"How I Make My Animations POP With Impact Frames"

Hi everyone this is Pierrick from P2Design.
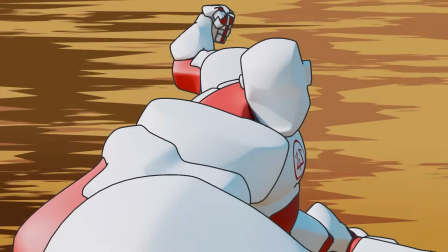In my latest animated project I used a couple of impact frames to improve specific shots.
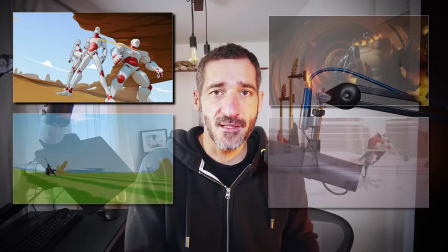It's a technique I used in previous projects, actually in most of my projects.
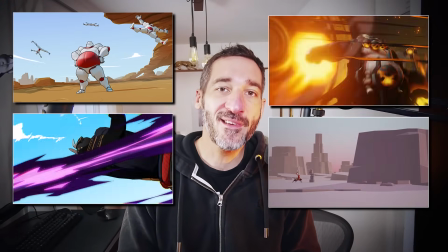So let's see how you can create your own.
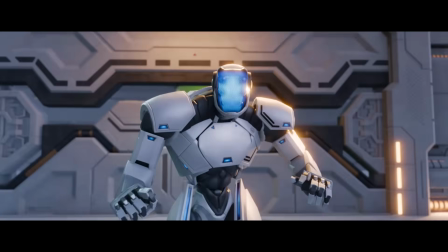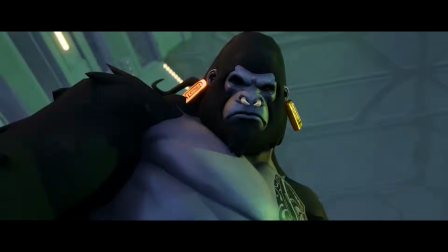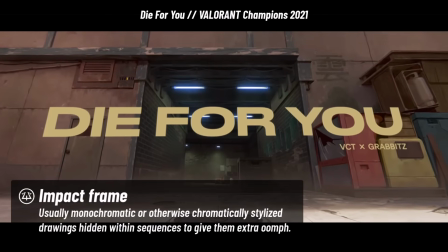An impact frame is generally one single or very small group of frames with
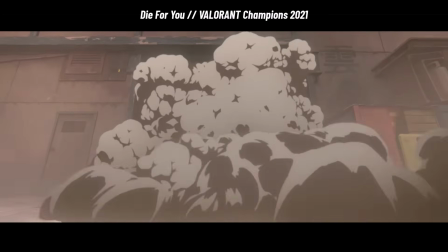a very high contrast designed to support an actual impact or
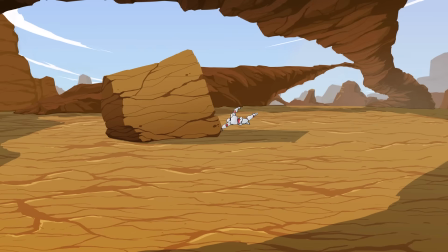an impactful moment it can be a punch an explosion a gunshot etc
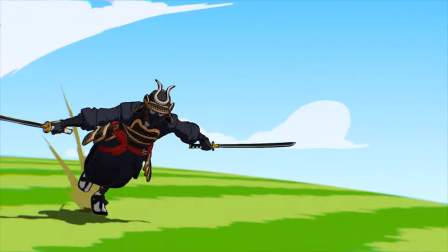they can vary a lot in design colors and shapes but there are a few simple rules
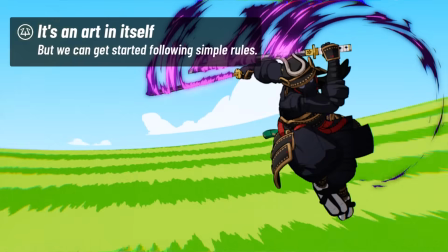you can follow to create successful impact frames once you get there it's up to you to improve and experiment with your craft I suggest you keep your impact frame
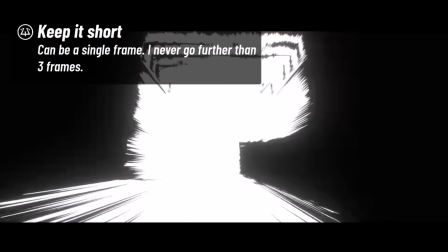range as short as possible generally one or two frames because
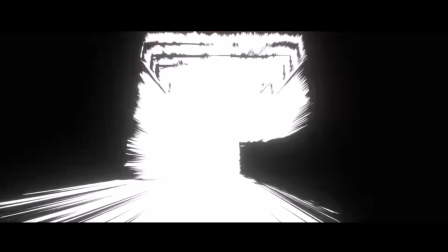like smears it's something to feel not to see if we make it too
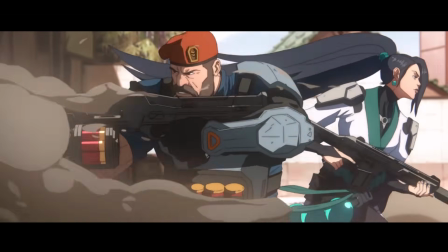long it gets smoother and we lose the expected instantanity of the impact since it occurs or is supposed to occur instantly we can
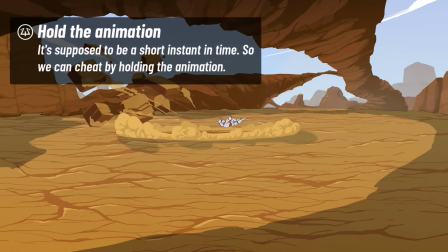freeze our animation at this specific moment this is not a must as you may
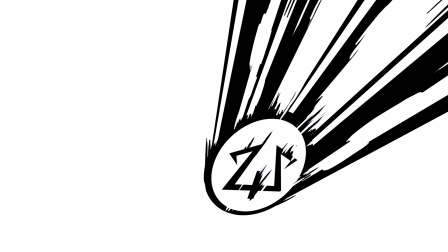want to design animated impact frames but it's a good way to get started if you're
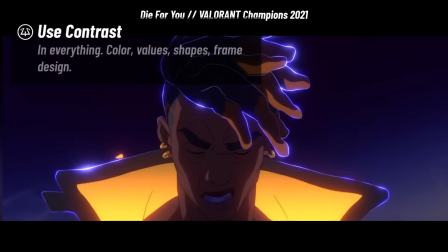new to this technique The first rule to follow is high contrast, both in values and between frames.
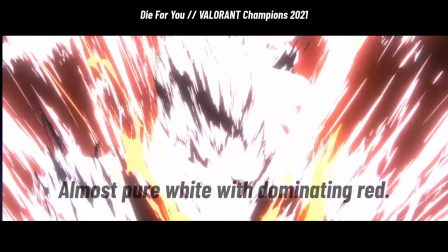To get nice impact frames, I suggest to paint or draw them, but we can get started directly in the Blender viewport using the compositor.
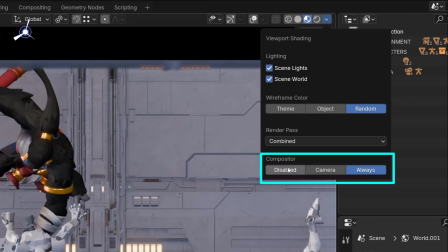In the viewport shading option, you can enable it for the camera only or for whatever point of view.
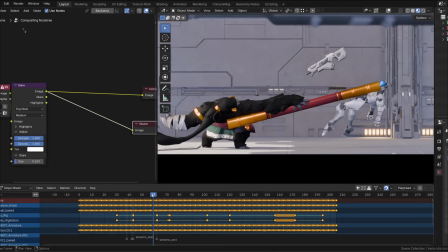The easiest way to get a high contrast is to use black and white, and I suggest you do so until you get comfortable with the technique.
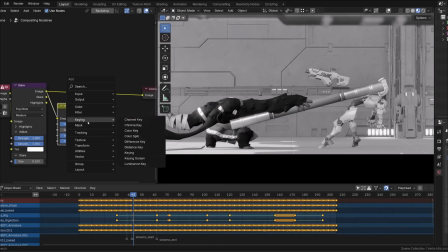So let's first turn everything into black and white and then use a level or a
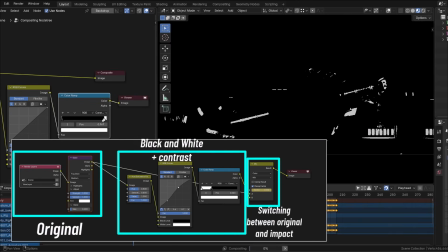curve filter to push the contrast to get pure black and pure white.
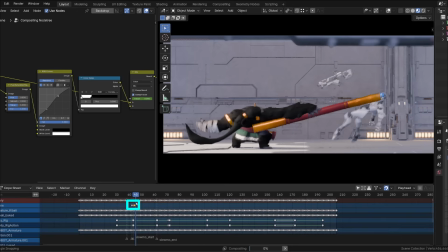Now we have our high contrast in that specific frame but what about contrast from one frame to another?
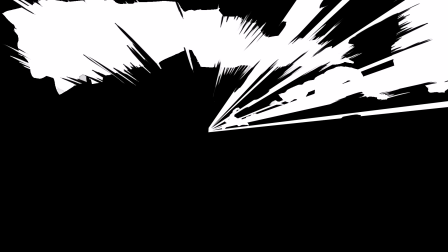See how I inverted the black and white features from one frame to another on this specific shot it increases the
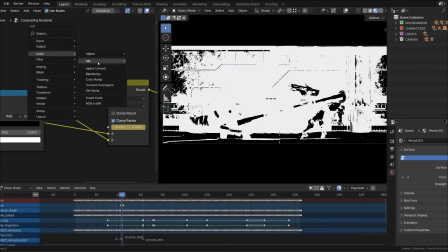contrast hence the impact even more we can do that with a simple invert whatever
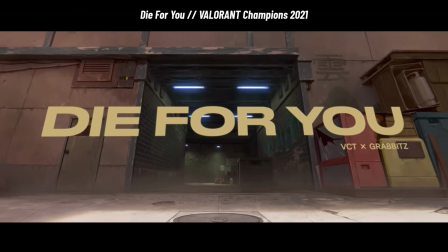the reason or the origin of the impact you got to give your design a very
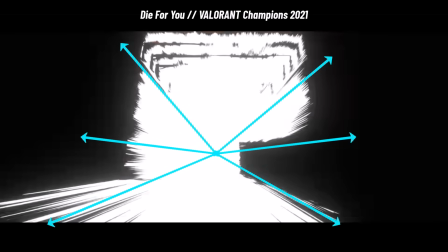strong directionality in most cases your impact originates from a
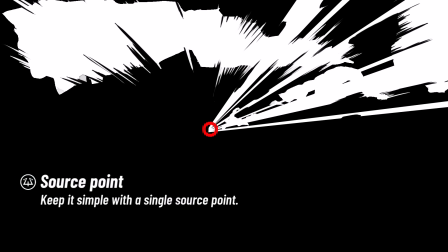single point where the punch landed where the sword cut where the rocket exploded etc so we got to design our impact frame not only around this point but
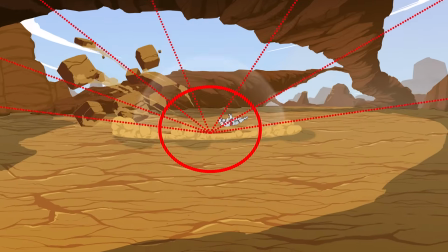also from it as always start simple you can add details or not
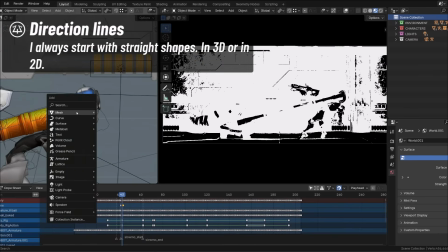later on in our example we can use simple planes that will follow a
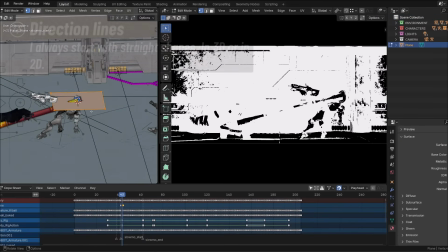single point perspective that single point being the source of our impact
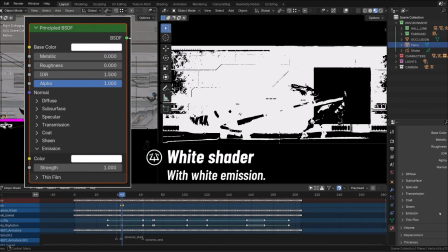we can use both white or black planes and if you're going for a couple of
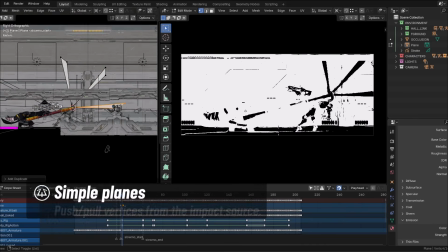impact frames then make sure these plates design change from one frame to
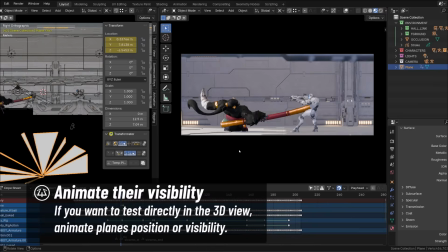another remember contrast is the key if
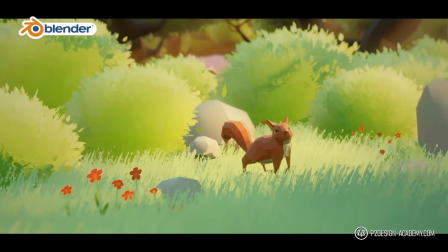you want to learn animation rigging and much more in blender discover my extensive courses on p2designacademy.com learn
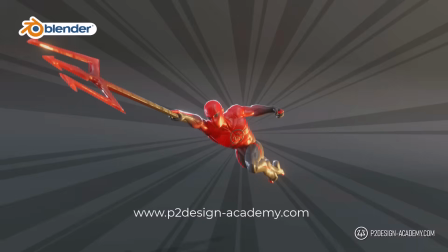actual professional techniques or enjoy all my exclusive free character rigs only on p2designacademy.com it
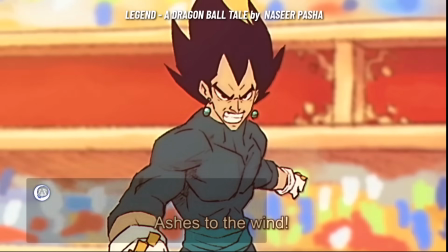might sound a little fancy but it's the right time for you to experiment and be crafty.
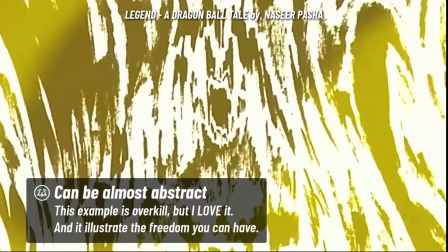We saw previously that we can get a satisfying result with a small effort but we can get way further.
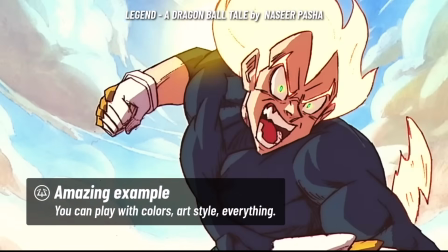I generally build my impact frames by hand so I would extract the
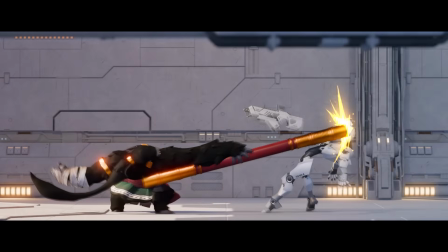actual frame with the impact and work from it in Photoshop or animate.
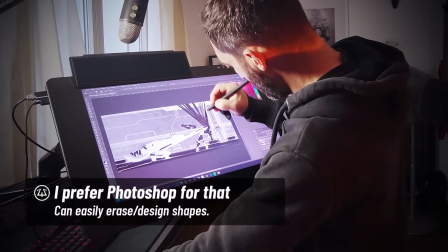We could also make something directly in blender with grease pencil, a black and white stroke.
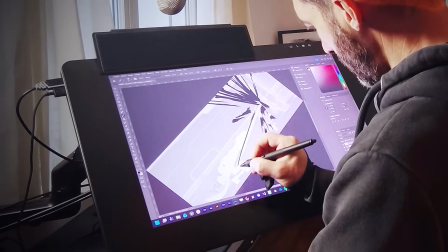I generally use a solid color and my hand gestures follow the directionality we talked about previously.
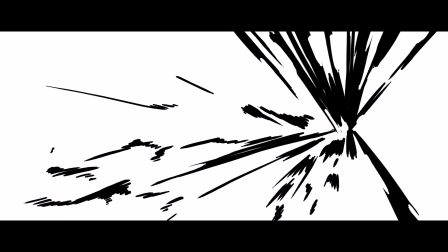I may draw big shapes as the plane we use to get started and
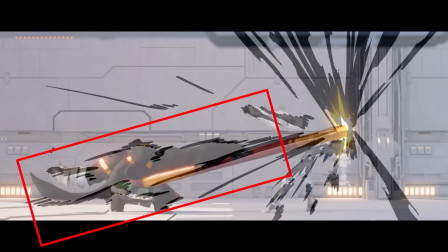then I may redraw the main contrast on the frame using directional strokes.
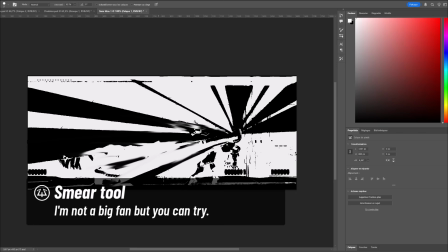Another method is to use the finger tool or something similar to make the black and white bleed on each other.
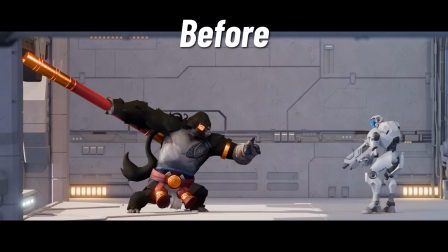Just make we still recognize the main figures in your frame but then it's all yours to play with.
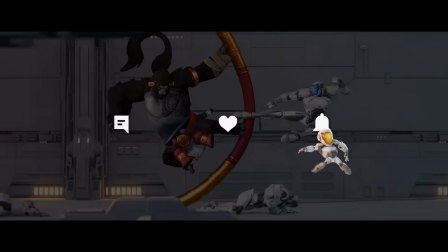As always if you like my content and these videos so far please consider leaving a like a nice comment and subscribing.
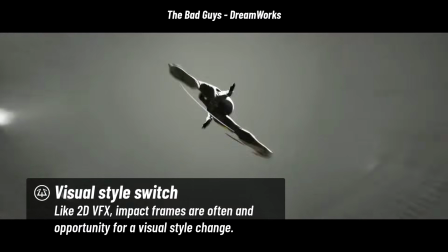In a lot of movies or anime impact frames are also a time where the visual
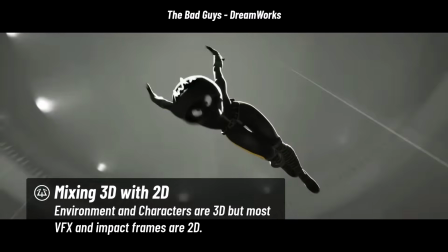style changes using different textures or materials so contrast is
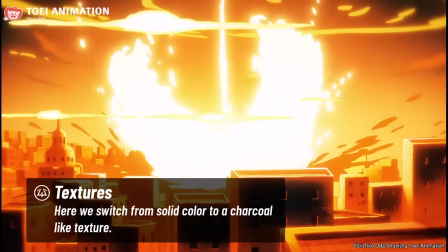not only about rhythm shapes and colors you can trigger it with technique and
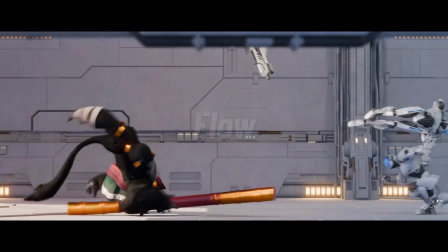materials if you do a single frame impact frame then you're pretty much ready to
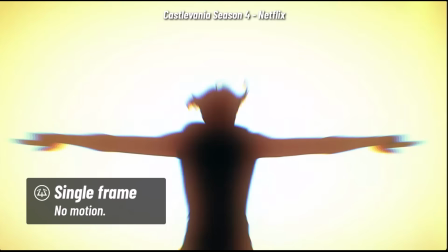get started but if you do it over multiple frames then you must consider
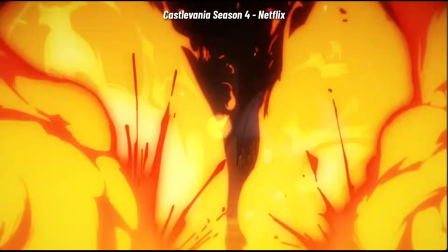flow and how it will evolve it becomes an animation it doesn't
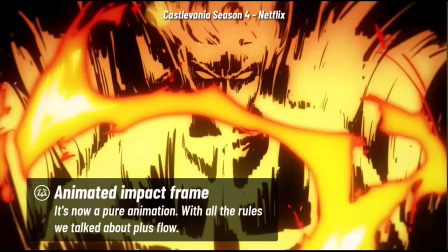mean you got to make your characters on screen move but your impact frame may
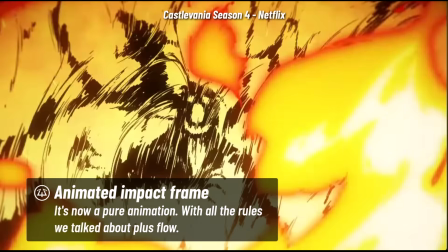evolve in contrast and shape if we take the example from my latest short
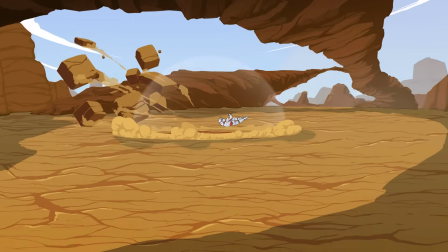i used a couple of frames one where i focused on the source of
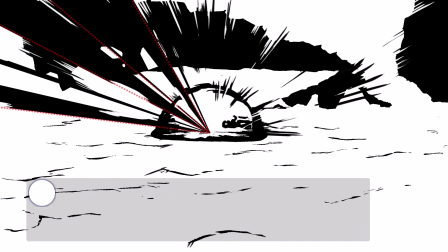impact the punch and then the aftermath the punch through the rock
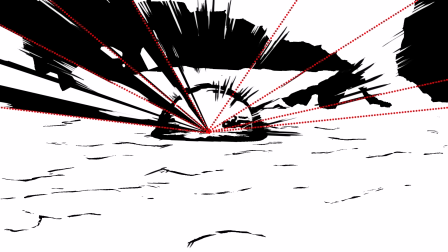while the overall directionality didn't change an inch i
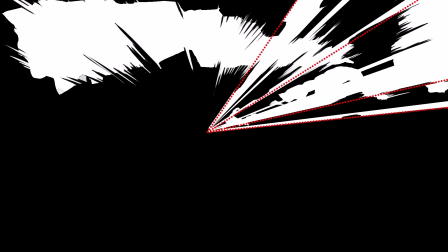emphasized different parts of the frame using bigger and stronger speed lines.
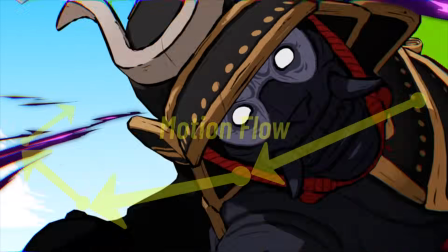On Karoshi I used flow to transition from this sword strike to the logo getting cut.
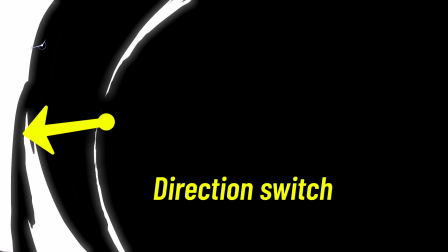I used a couple of shapes that suggest a slice in one direction then the other.
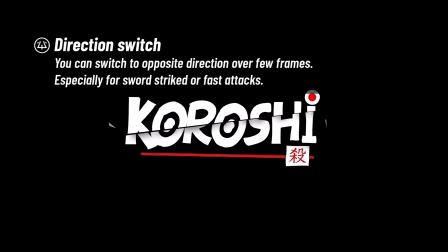Another way to create contrast. And on top of that I added flashing frames.
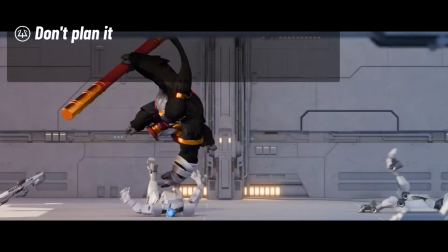If you're working on an animation you don't need to think about the impact frame at first.
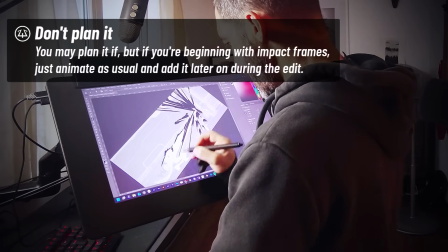It can be added later on whenever you feel like they would improve your work.
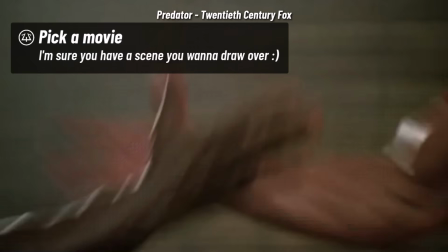If you don't have any animated material to practice with, just pick a short action sequence from a movie, for example,
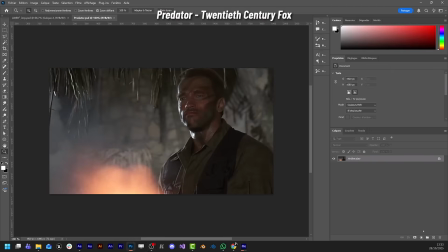add it to your editing software, duplicate the frame of impact, or shot, or whatever,
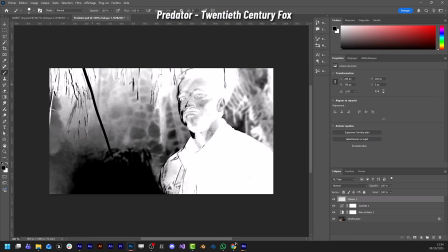turn it into black and white, push the contrast, and just draw on top.
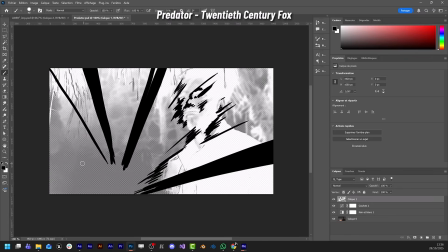This one is definitely not the best I've ever done, but it was a cool 15-minute practice and
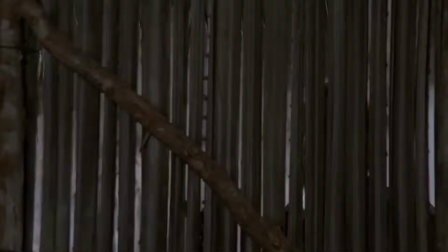the result is still pretty fun. There is a lot more to say about impact frame and 2D FX in general
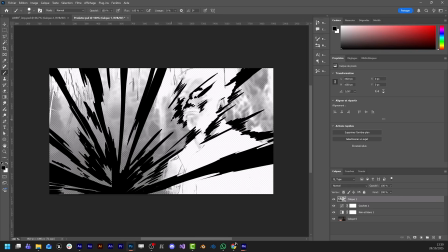but with this video you have a pace to get started and I'm sure you already have some shots from your favorite movie in head where you'd like to add some impact frame so just get started and I'll see you in the next video.